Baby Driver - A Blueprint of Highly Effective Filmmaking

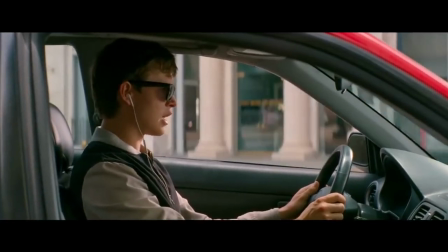5:17 In the opening scene to Baby Driver, we are given everything we need to watch the film.
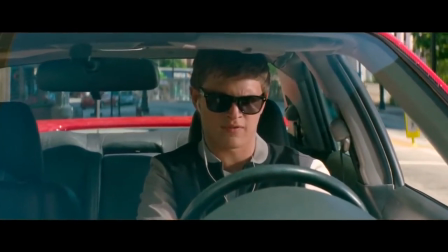5:22 We know who our protagonist is, we get a taste of his personality and his dislike of his own criminal occupation.
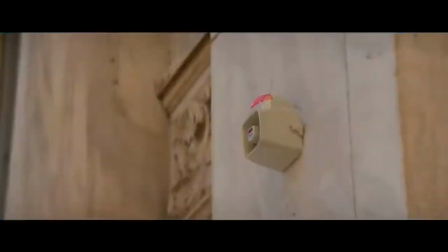5:28 We get a feel for the synchronized editing style and implementation of diegetic music.
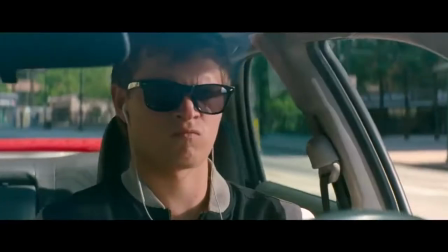5:34 The cinematography stays focused on Baby in his car and outside of the bank, showing us the story won't be focused on the crimes, but this character instead.
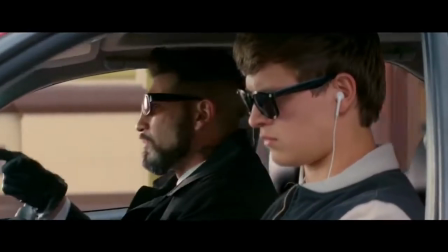5:43 The film informs us of all these details without a lick of dialogue, and already we, the audience, are drawn in.
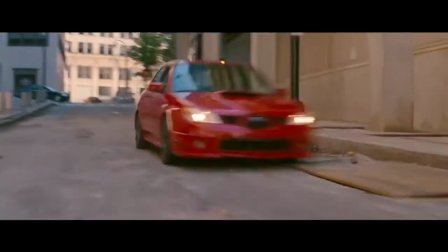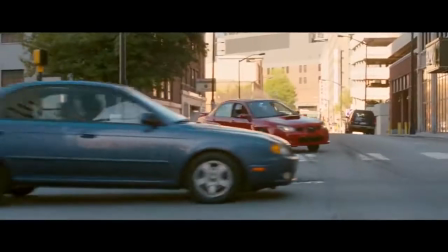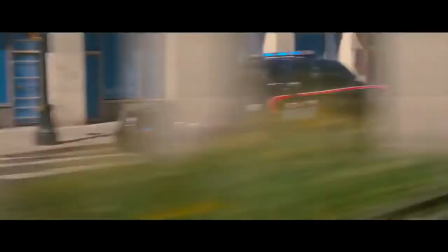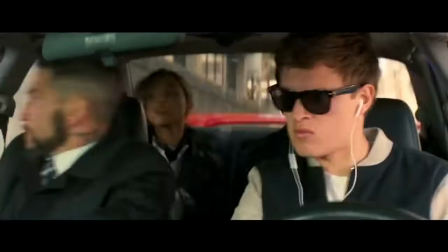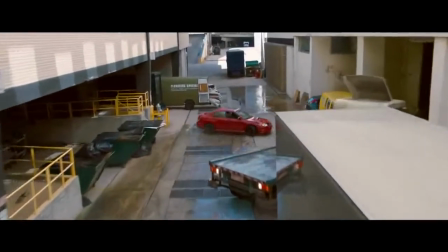6:34 Here we can see the spectacle of film shining through, the skill of the protagonist shown through a high-octane car chase.
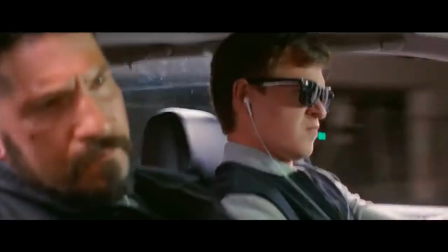6:41 If you take nothing away from this film, at least recognize the beauty of this scene.
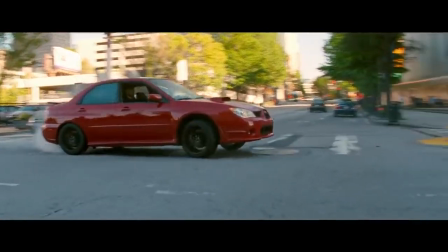6:46 With that being said, the scene still uses all the elements we talked about before to create effective cinema.
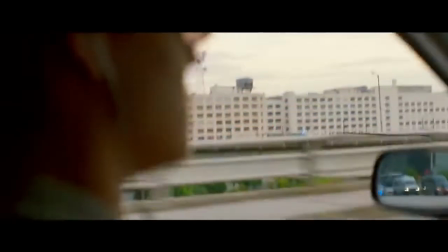6:51 We have music that hits its climax as the car chase begins, guiding both the audience and characters' emotional states.
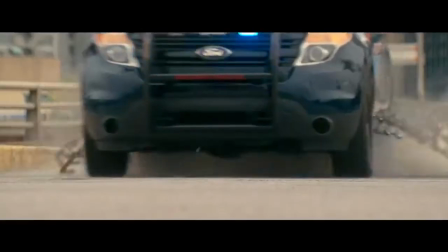6:58 We have effective editing and cinematography to show a variety of perspectives.
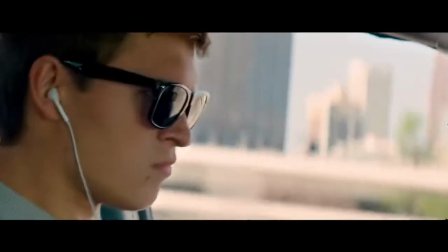7:03 The chaos inside of the car as Baby coolly operates the getaway vehicle, as well as his passengers watching nervously.
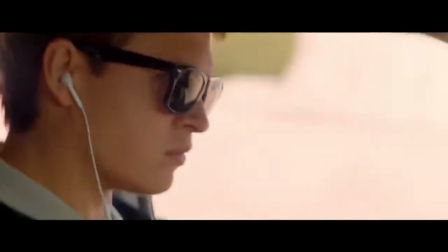7:10 We also get coverage of the police desperately trying to thwart him. The scene is pure spectacle, but still serves the purpose of establishing Baby's character.
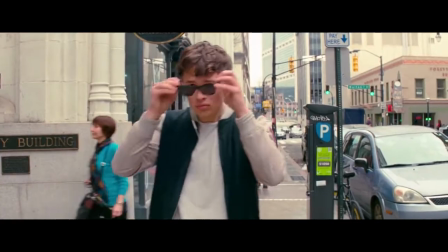7:20 Let's focus on how these elements are utilized across the rest of the film. Music plays a direct role in the character traits of Baby.
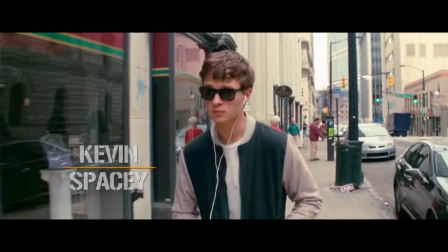7:27 As a character with tinnitus, he relies on music to drown out the sound of ringing in his ears, something we see in the opening shot before the film even starts.
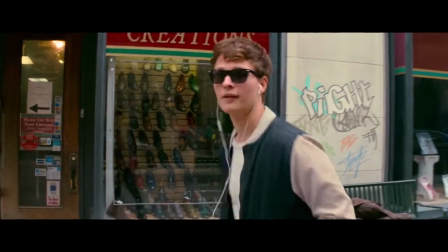7:36 We hear ringing.
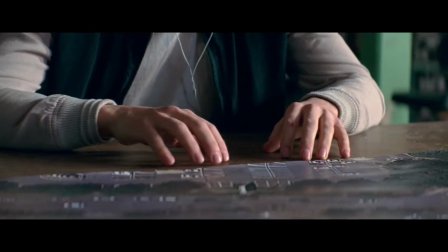7:37 This is important because it gives reason for Baby to consistently listen to music throughout the film, the music then being utilized to set the tone of each scene.
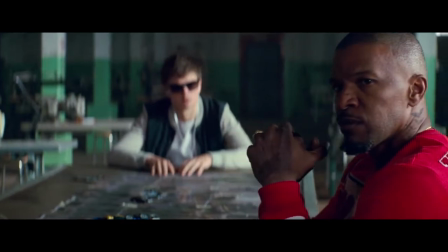7:46 A great example of form plus content. Not only that, but music is a regular point of discussion between Baby and Deborah,
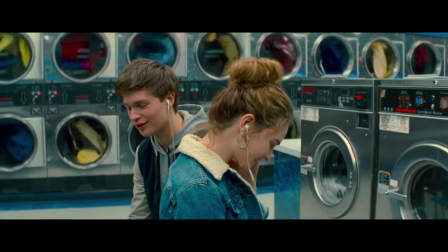7:54 his love interest, as they suggest songs to each other and debate about having songs named after them.
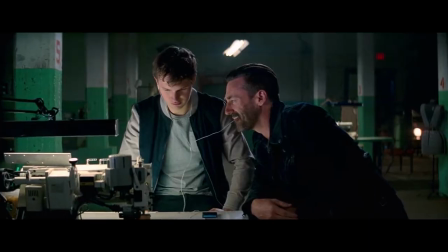8:00 Apart from Deborah and Buddy, no other characters interact with music the way Baby does.
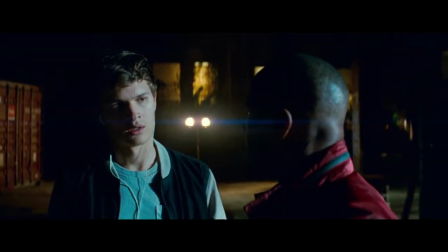8:05 People ask him what songs he listens to and why he listens.
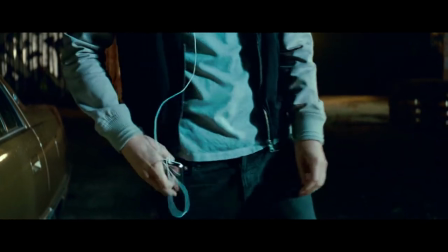8:08 One of the bank robbers, Bats, even mentions his dislike of music, saying I got enough demons right here, playing music all the time.
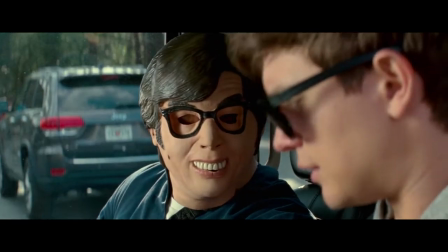8:15 All these efforts combined establishes that anytime we hear music on screen, we are hearing a direct reflection of Baby's mood.
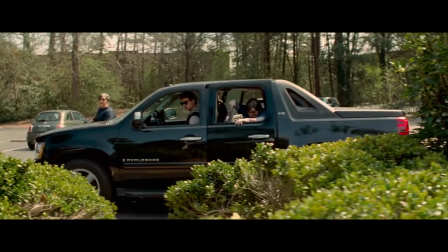8:23 Again, form plus content.
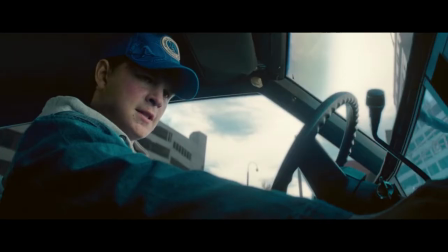8:25 We often see Baby choosing songs off his iPod, or tuning a car radio to try and find a song to drive to.
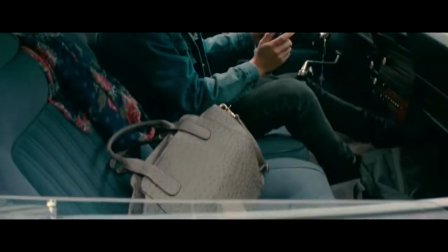8:32 He simply cannot function in the film without music.
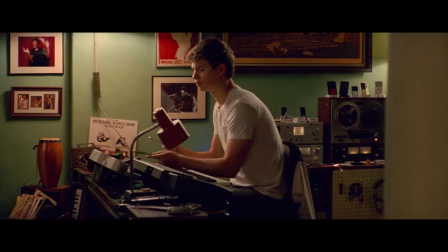8:36 One more example would be Baby recording his day-to-day conversations, which he then turns into catchy tunes, further signifying the importance of music to his life.
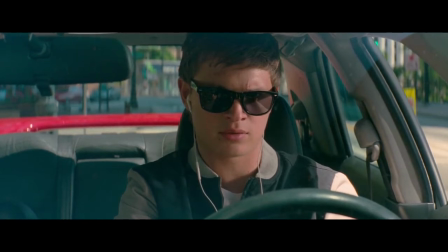8:45 Next, we look at cinematography. Edgar Wright is known for his signature smash cuts and whip pans, which are definitely utilized in the film,
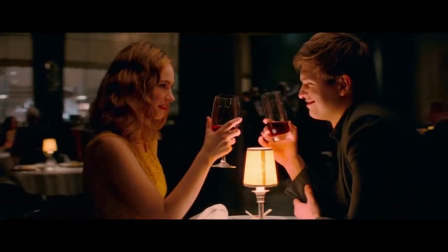8:54 but we also see him use long, elegant takes that contrast from these action scenes.
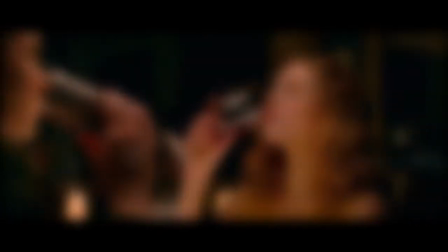9:00 To break it down, the film includes 3 heist scenes and an additional 2 action sequences,
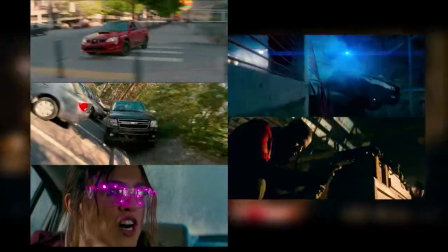9:06 which all utilize fast-paced camera work and fast-paced music.
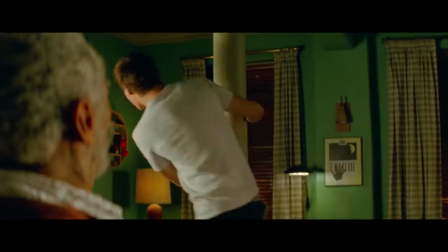9:11 The non-action scenes, however, contrast quite a bit,
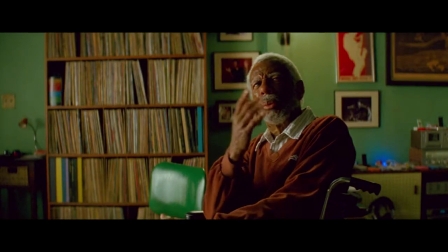9:15 using long continuous shots that differ quite a bit stylistically, and show the different sides to Baby's life.
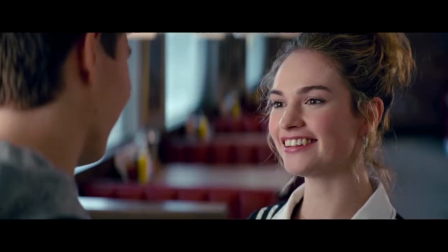9:22 Additionally, they use slower and groovier songs with lower BPMs.